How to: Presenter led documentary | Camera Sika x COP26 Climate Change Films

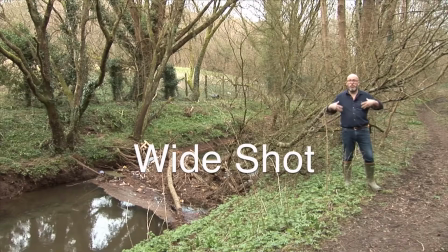8:55 So use wide shots like this to establish where the film is set and the different environments,
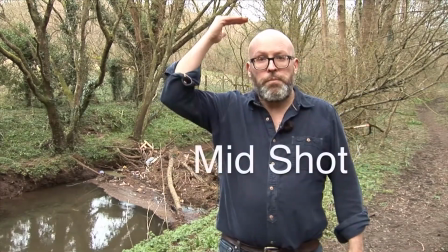9:03 and gives lots of information. The mid shot, which is from the head to the waist, which is really good for presenter-led documentary.
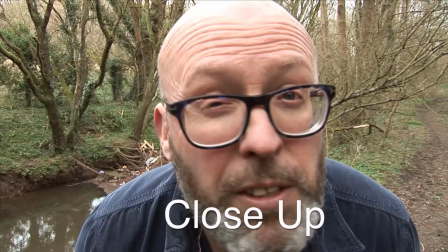9:12 And even the close-up for those really detailed shots.
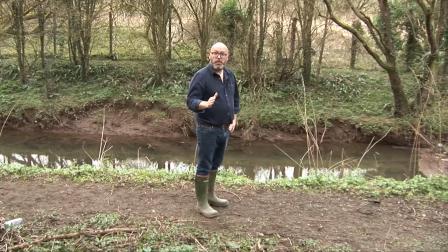9:17 You can also use moving shots, like the pan from left to right or from right to left.
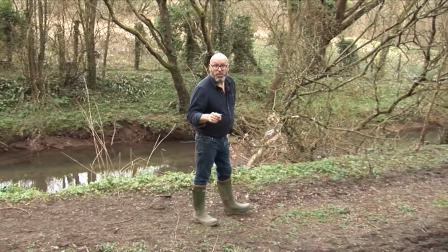9:25 Keep it as smooth as you can and try and keep your subject in the middle of your frame.
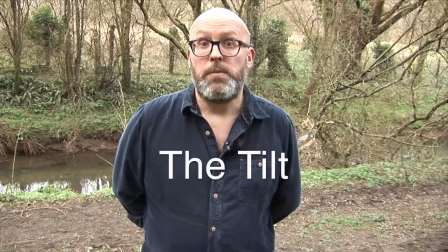9:33 Or you could try a tilt, top to bottom or bottom to top.
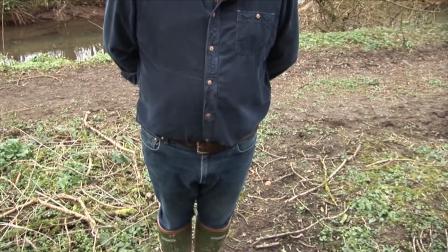9:40 Nice and steady.
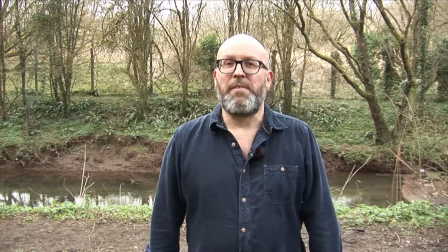9:44 Don't cut their heads off. Don't show too much sky. Have them in the middle of the frame, in 1/3 or the other third of the frame. One thing it's really important to do is to make sure that your presenter doesn't forget that they've got to play a Victorian character halfway through the shoot and cut their beard accordingly. It's all about continuity. Think about where your light source is.
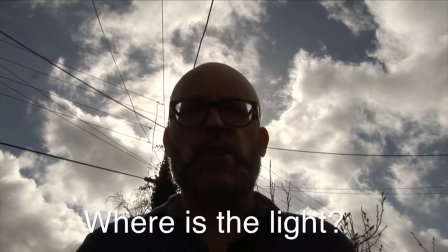10:15 If your light source is behind your presenter, like this,
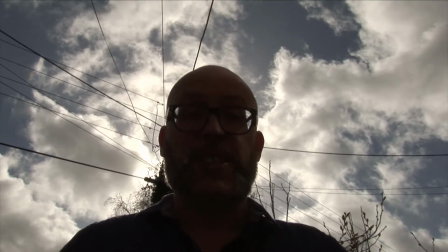10:20 then your presenter will appear dark and you won't see their face.
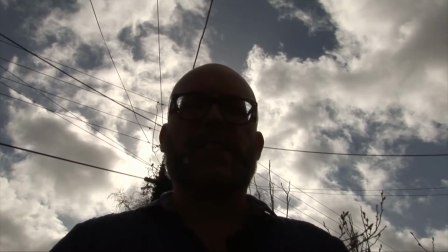10:24 So it's important that the light source that you have, whether it's the sun or whether it's indoor lighting, is behind the camera facing your presenter.
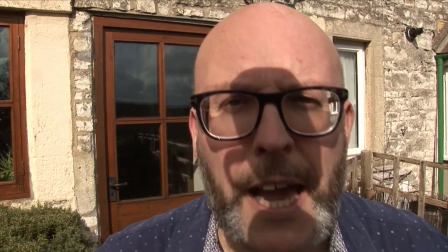10:33 But then if the sun is really strong, look out for shadows on the face of your presenter.
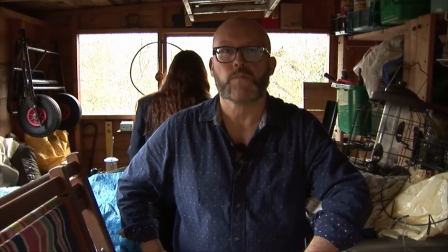10:42 Try and keep the background noise down to a minimum. Otherwise, it's quite difficult to hear what the presenter is saying.
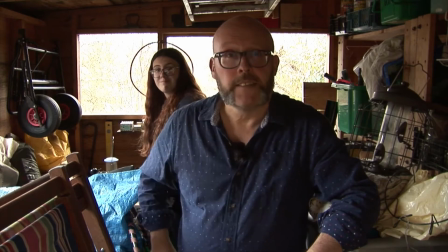10:59 Shh. Choose a quiet location. If you can, try and get hold of an external microphone to use for your film, so that you can hear the presenter clearly, and it allows you to move further away from the camera itself. If you can't get hold of a microphone and you have to use the microphone embedded into your device itself, make sure your presenter is always close to your camera. Otherwise, as they move further away,
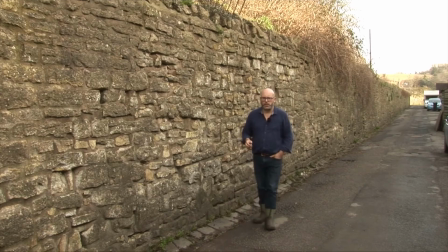11:35 the volume gets quieter and quieter until you can't hear anything at all.
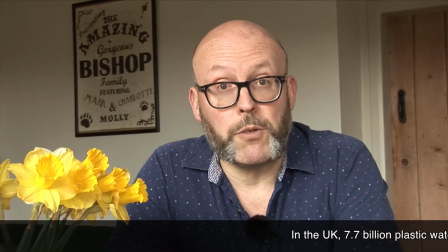11:44 Once you've outlined the subject matter of your film, you might want to back this up with some facts.
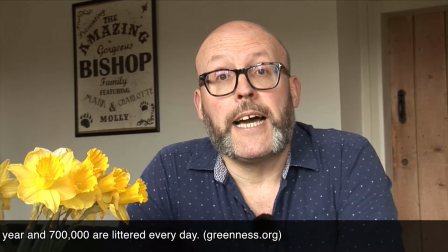11:50 Make sure that your facts are accurate and always mention the source, where you got them from.
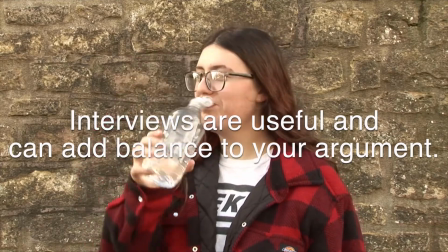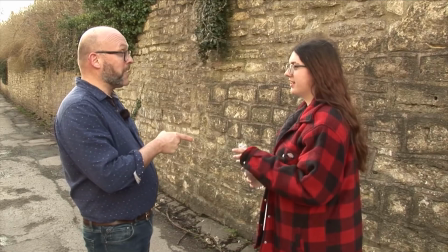12:03 Excuse me, I couldn't help noticing you're drinking from a plastic bottle. Can I ask you a couple of questions? Sure.
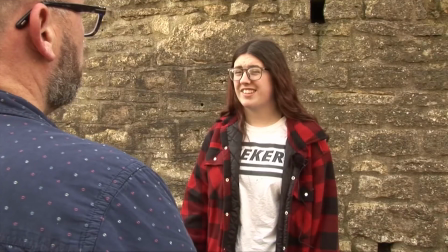12:08 Why do you buy drinks in plastic bottles? Because they're cheap and they're easier to carry around than a metal heavy bottle.
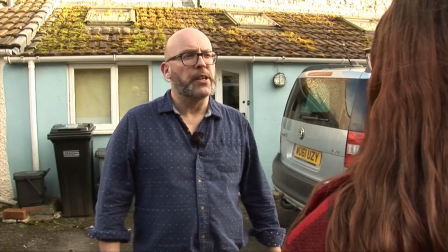12:16 And what's going to happen to it afterwards? I'll find a bin if I can.
If you can, offer a possible solution to the problem that you've raised.
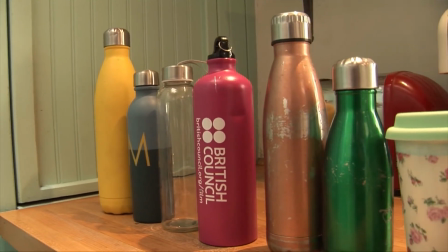12:27 People could use more reusable containers for their water or for their hot drinks.
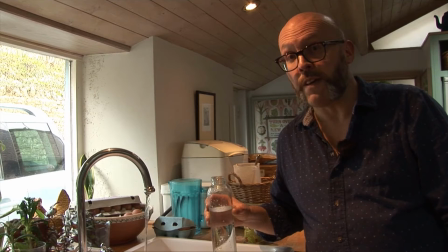12:34 Councils and governments could provide more water refill sites in public places.
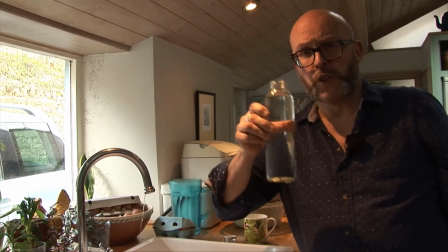12:43 Cheers.
Take a moment to explain the benefits of the actions that you've suggested on the environment and the world in general.